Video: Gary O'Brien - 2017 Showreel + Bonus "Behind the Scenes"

Welcome to this quick little video, sort of behind the scenes on the car driving around the kitchen that you might have seen on my showreel.
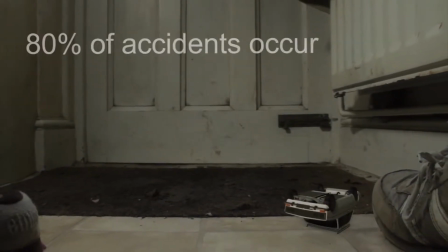It was originally commissioned to be part of a local road safety campaign about driving carefully on roads that you know well. The client eventually abandoned the whole campaign, which was a shame because it was quite a cool video, I thought. The process was, once I'd storyboarded the basic route the car would take around the kitchen,
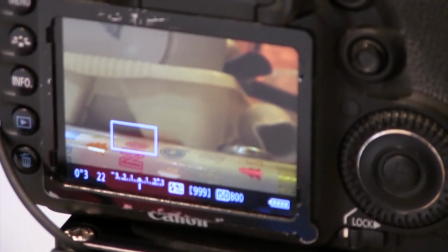it was then to set up each shot and shoot them, obviously. Then in post, the first thing I did was to track the camera,
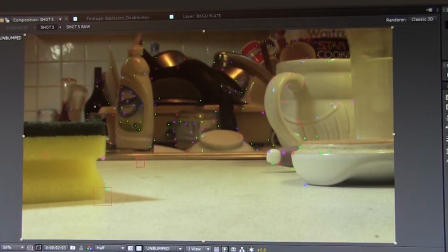which is able to then generate the sense of 3D space from the flat video image.
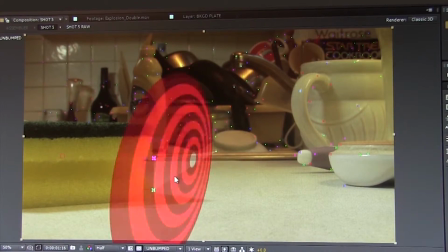Then it's a matter of inserting the car and getting the scale and the movement right.
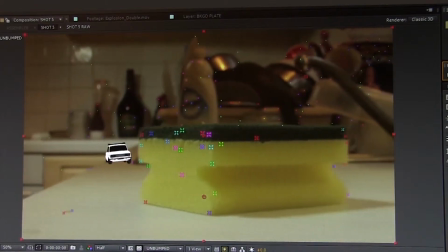So just having it travel through the frame at the right kind of speed,
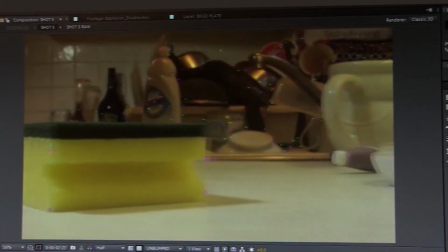whilst checking it against the shots it's going to sort of precede and that will come after it,
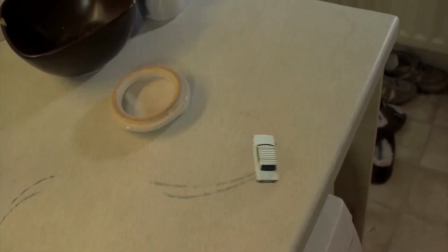to make sure that there's a sort of continuity of speed between each shot. And once that's done, then it's time to more finely tune the movement on the car.
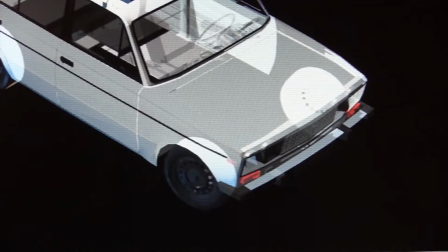So the wheels, obviously, they have to spin, they also have to steer. The body of the car moves independently of the chassis,
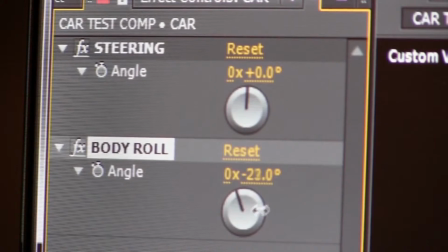so there's movement in there where the car is rocking from side to side and also back to front as it accelerates.
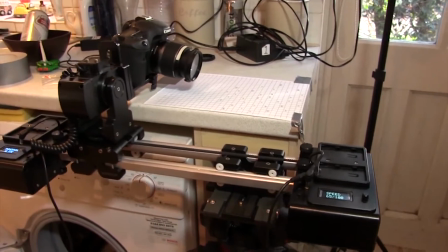Every shot in the sequence is a motion control shot,
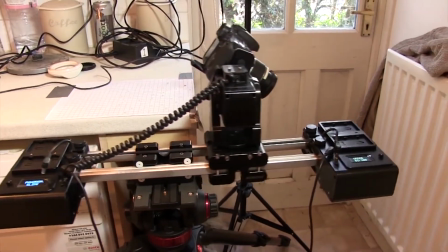and the main reason for this is that I knew that we'd be shooting in kind of quite large close-up the whole time, and the only way to get a nice controlled looking shot at that sort of scale was to use motion control.
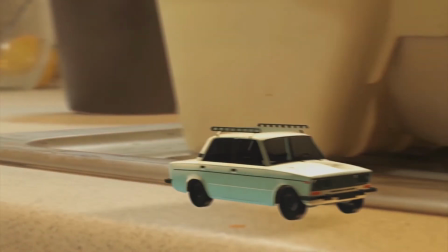One of the consequences of shooting something which is supposed to be so small is that the background drops way out of focus, which wasn't desirable in this case because I wanted the whole kitchen to look and seem big.
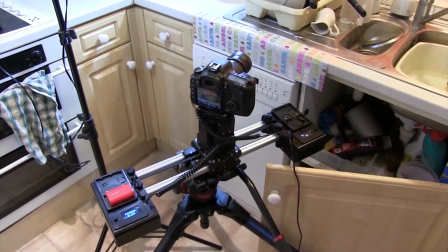And so what that meant was that for some of the shots I had to shoot them as sort of time-lapse stills, just in order to have a small enough aperture on the camera so that all the background wasn't blown way out,
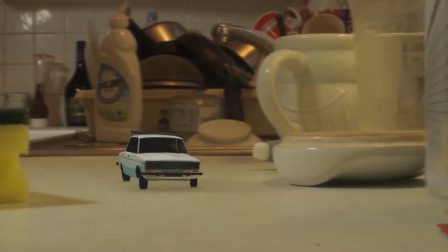and that was able to be achieved using the motion control system. So that was a handy tool to have in that instance.
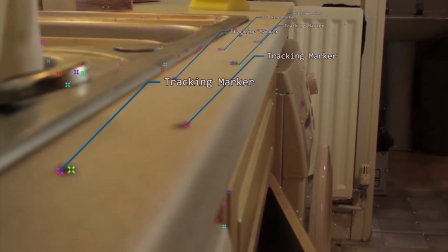The more distinct tracking markers there are in your shot, obviously the easier a time the software will have.
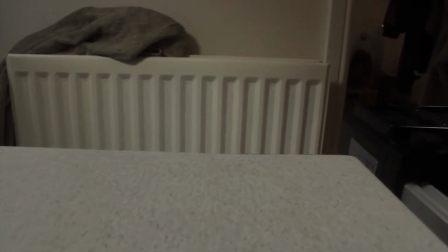But the shot, for example, where the car goes over the edge, there really isn't much in that frame for the software to analyze. So the advantage of having the motion control system is that I was able to do
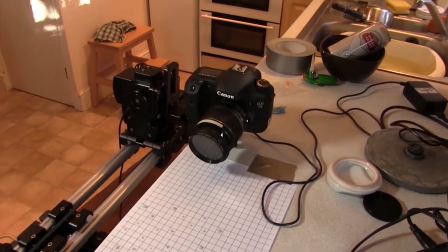one pass where I loaded up the frame with tracking markers,
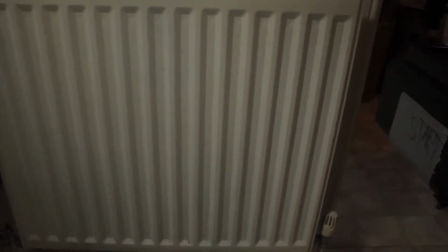yet I can then repeat the pass without the tracking markers and then just marry the two together in post, so the data from one pass and the actual video from another.